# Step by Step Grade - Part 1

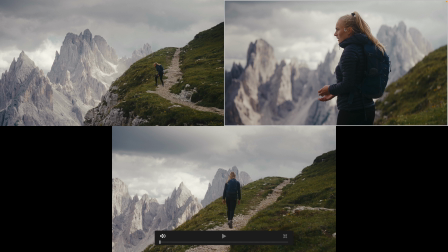And then when we cut to the close-up, which was probably done up here with this little hill to the right, then it becomes a bit darker.
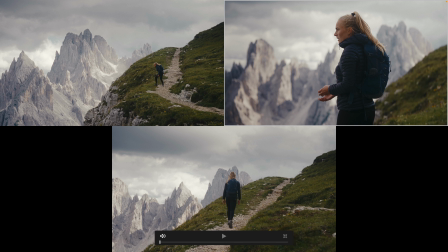So for me it needs to make sense to these surroundings, although it makes sense realistically to this top.
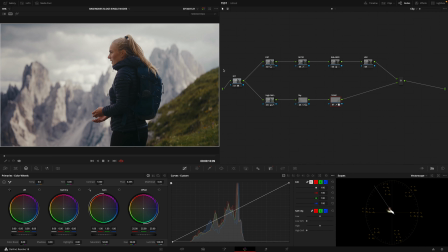So that's how I see things that should be color graded. So there with the green, and that's about it. There's something else I wanted to explain,
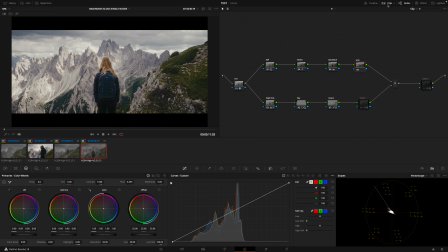because I had a chat with one of our editors last week or a couple of weeks ago, depending when I'm releasing this video,
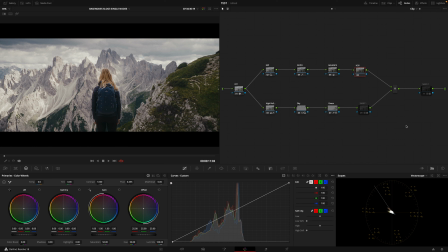about this. Trying to he comes from a Premiere Pro and After Effects background, even Photoshop, that are layer based, so you get some time for you to understand nodes.
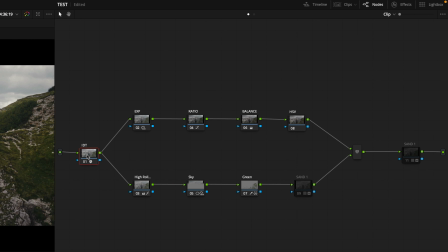Again, it's visually we're coming here from our very log image that we're moving into certain color space, which is DaVinci Intermediate.
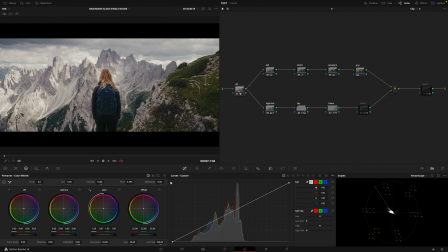We're creating a framework for us to work in certain way, and the way these wheels feel and the knobs,
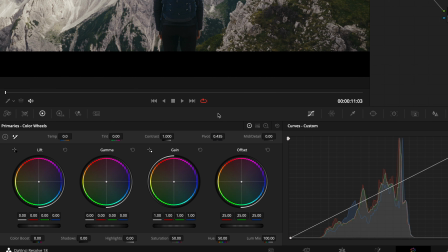that it will replicate across whichever, if we're working with log, if we're working with Rec 09,
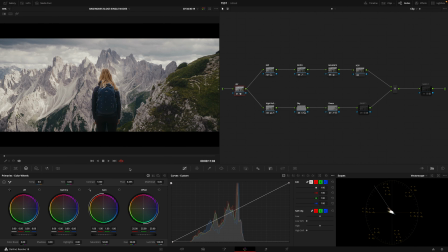or even cameras, S-Log, log 3 or log 4 now with the arrays or red, everything will have the same sensitivity. So yeah, so we're creating that, all this sandwiched until we get to the ODT. And these for me are two branches which are primaries,
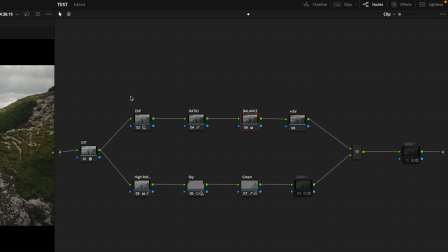which is just to make the corrections, and I use mostly this for secondaries.
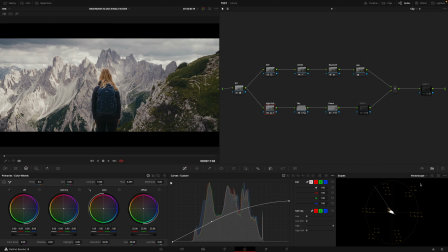This is quickly just reduce those, probably this will show better,
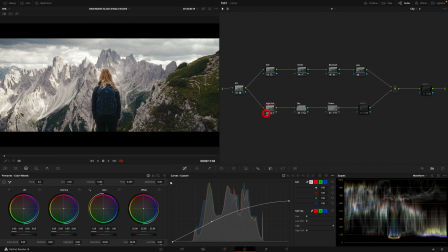reduce those harsh highlights, softening, if you will, the image. I have a gradient, so I think it brings more contrast to the peaks and the clouds, and I think this is quite high compared to the rest of the image, and I want to bring it together a bit more.
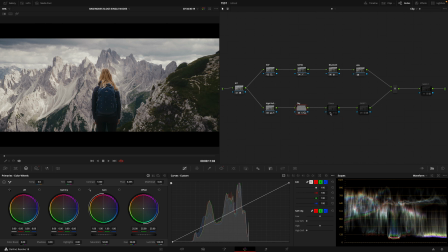The greens are explained. In this case, they were this dark at this point, at the very end shot.
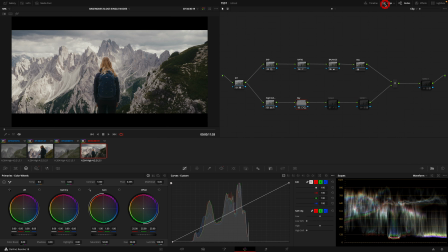If we go back to this start,
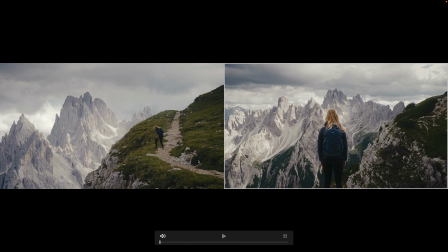yeah, and you can see how dark they got, and I want them to be believable with what we've seen before,
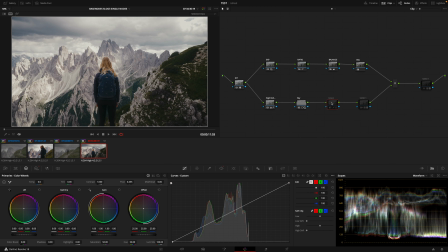despite if it is true or not, depending what the day is doing. And then this. So the editor I was talking about asked me about this secondary branch
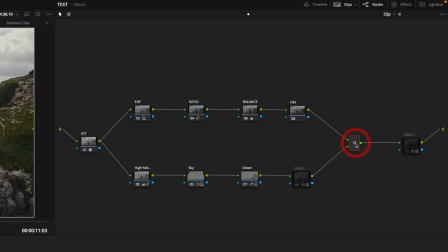and this parallel mixer here. But these, my primaries and my secondaries, will get together here, and from then on I will have a modifier or two, maybe nothing, and go straight into my look dev.
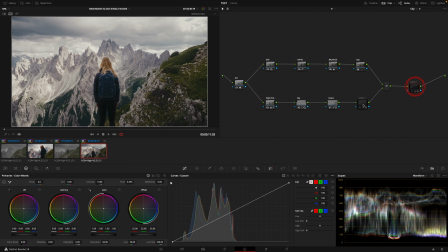So the question was, what happens, what's the difference between here and here?
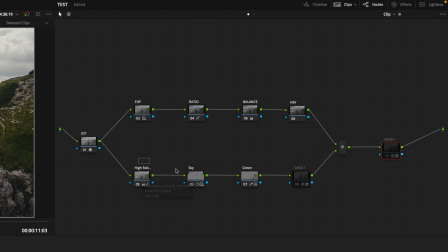Well, on a nutshell, and that's why the secondaries don't come after the primaries in that sense, but they live in a parallel world, because I want to get the best out of the image,
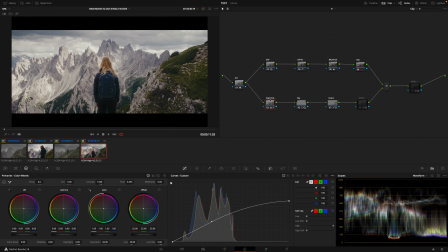or the most detail. Yeah, let's think this way. So this is a raw file.
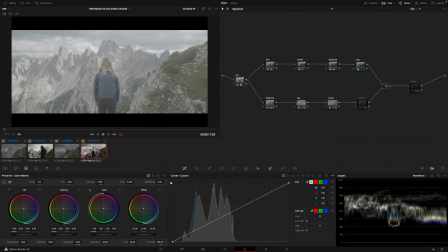This is what lives in this node, what lives here. Yeah. So on the top branch, I'm doing my primary: exposure, ratio, balance, and saturation.
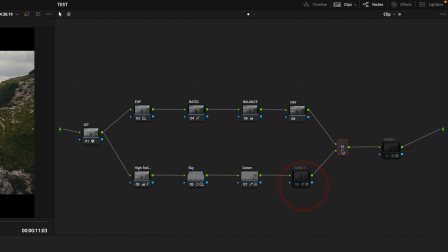And then if I were to continue with my secondaries after, like straight after, my secondaries will be affected to up to the point I got here. And as the first example, and I don't want to focus on her bottom,
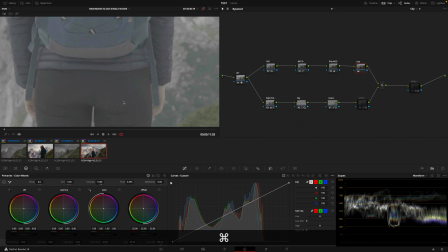but you know, on the logo, we can see even like marks there, apart from these creases.
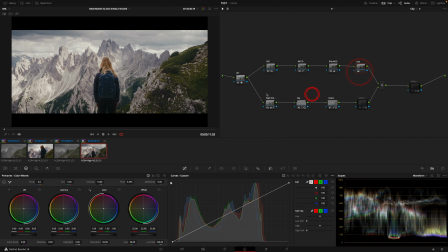And I lost it by doing that. So maybe if I want to do this, in this case, it wouldn't make sense.